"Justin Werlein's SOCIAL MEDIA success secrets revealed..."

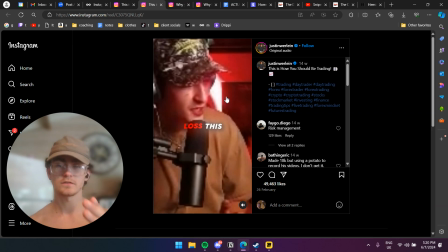And something else I want to touch on, his content does so well with such shit camera quality, and that just shows to me like the conventional and shit lighting as well, unconventionally, or like unconventional lighting.
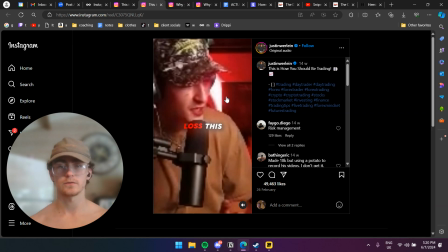Like conventionally you're going to want 3-point lighting, so you're going to want like the background to be a color, you're going to want a white ring light on your face, right, which I don't have right now because we're traveling. And then maybe you want 2 colors coming in from the side, or like people usually have like a,
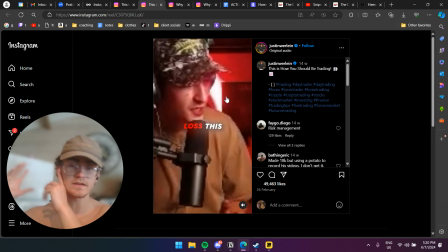I forgot the name of it, but people usually have a light on their left where it lights up the side of their face in a red and the rest of it's white. this lighting's horrendous.
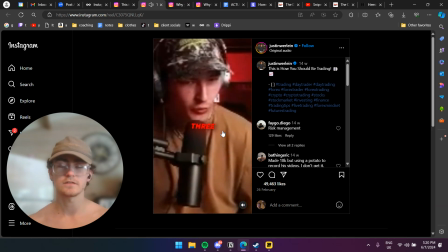You can barely see his face. I mean, it's cool. Like, it has a specific aesthetic, and it makes the content familiar. So that level of familiarity is important to an audience. So if you're changing the editing style often, or if you're changing the aesthetic often, viewers will recognize your content a lot less.
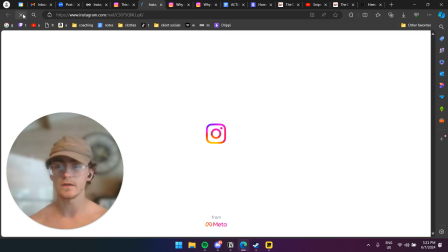Whereas when you scroll past something with this style, you're like, oh, I love this guy's videos because this is very distinct.
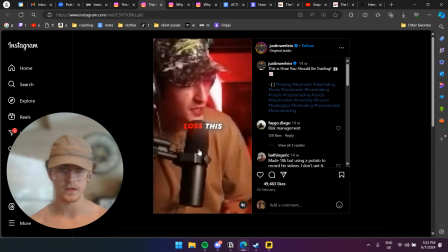The shit camera quality, the lighting, and the editing style with this text, it's the same on every single video he does. So those are a few things that make this video really good. Now, we're going to go on to the next one.
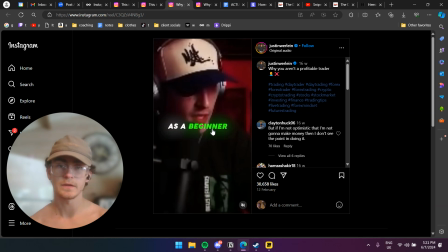And this one, I think, is a very important fundamental for content. A lot of people like to give... Like, everyone knows that you're supposed to give value and educate in your content, right? But a lot of people try and give value that's, like, not something someone can act on today. Like, it's a mindset shift, or like a
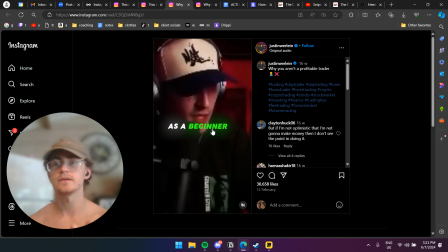complex, like, sort of concept. But what he does here... Like, why you aren't a profitable trader? And he goes 4 points, and they're just simple, applicable, like, okay, that makes sense. So I'll play this.
Trader, what are some good habits I should start working on? Number 1, go into Obviously, every trading day expecting to not take a trade.
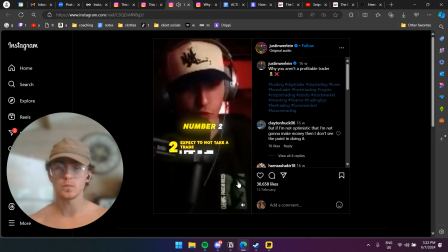Number 2.
Boom, that was it. One liner that's applicable. That one line is applicable, and I know for a fact from some of the clients we have that that is a massive deal in trading.
Go into every single trade expecting to lose. Number 3, go into every single trading day with the primary focus of building good habits.
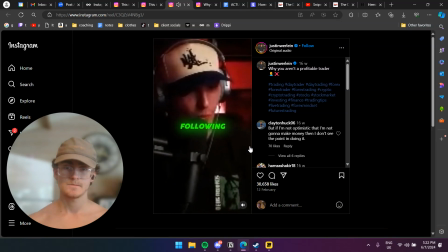Those habits are having good position sizing, following your position sizing, not over leveraging, practicing patience, practicing discipline, not over trading, only taking high quality setups, not taking low quality setups, recognizing when to step away, when to continue trading, when to be off.
Okay, so this video has a massive TAM. It's targeting beginner traders, okay?
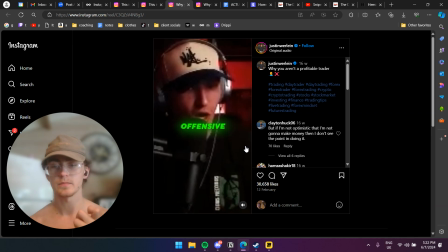And then it's giving very simple, applicable, instantly applicable advice, which are just one-liners. He finishes one, goes on to the next. This also subconsciously signifies to the viewer that, okay,
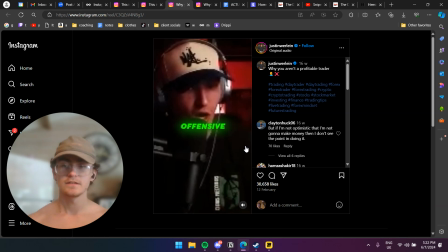like the fact that he's giving these one-liners and moving on so quickly signifies to the viewer that I'm going to get a lot of value very quickly. Whereas if you're sort of saying, so let's restart this video.
Some good habits I should start working on. Number 1, go into every trading day expecting to not take a trade.
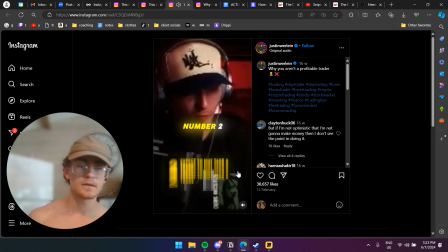Number 2, if he said that line and then elaborated into like more detail and then said because this and that and because of this and that, like the viewer's going to be like, yeah, just fucking get on with it, mate. Not consciously, but you're competing with some,
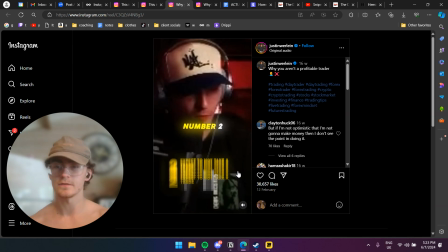like you're competing for these viewers' attention, and it's very high competition out there. And these people, if they're not getting the speed, because obviously like there are people out there who will give them that value insanely quick, which is why when you make a video like and you say
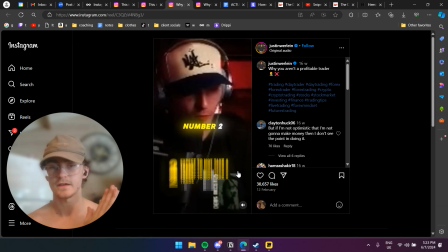your point and then you elaborate for 10 seconds, the viewers are going to scroll until they get to this video. This guy just gave so much value in like 30 seconds. Okay, so you've got a ratio of value to time. You want the most value in the least amount of time possible. Okay, and that is a big concept in all content.
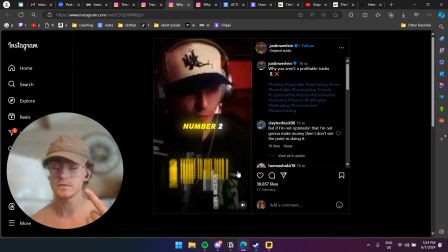Twitter, so written, YouTube longs, short form, your Instagram stories, everything. More value, less time, less words. Okay, so let's go on to a random one.
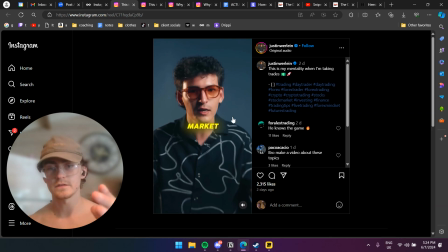Now, this, to be honest, this production quality and this lighting is insane. The camera is insane. Okay.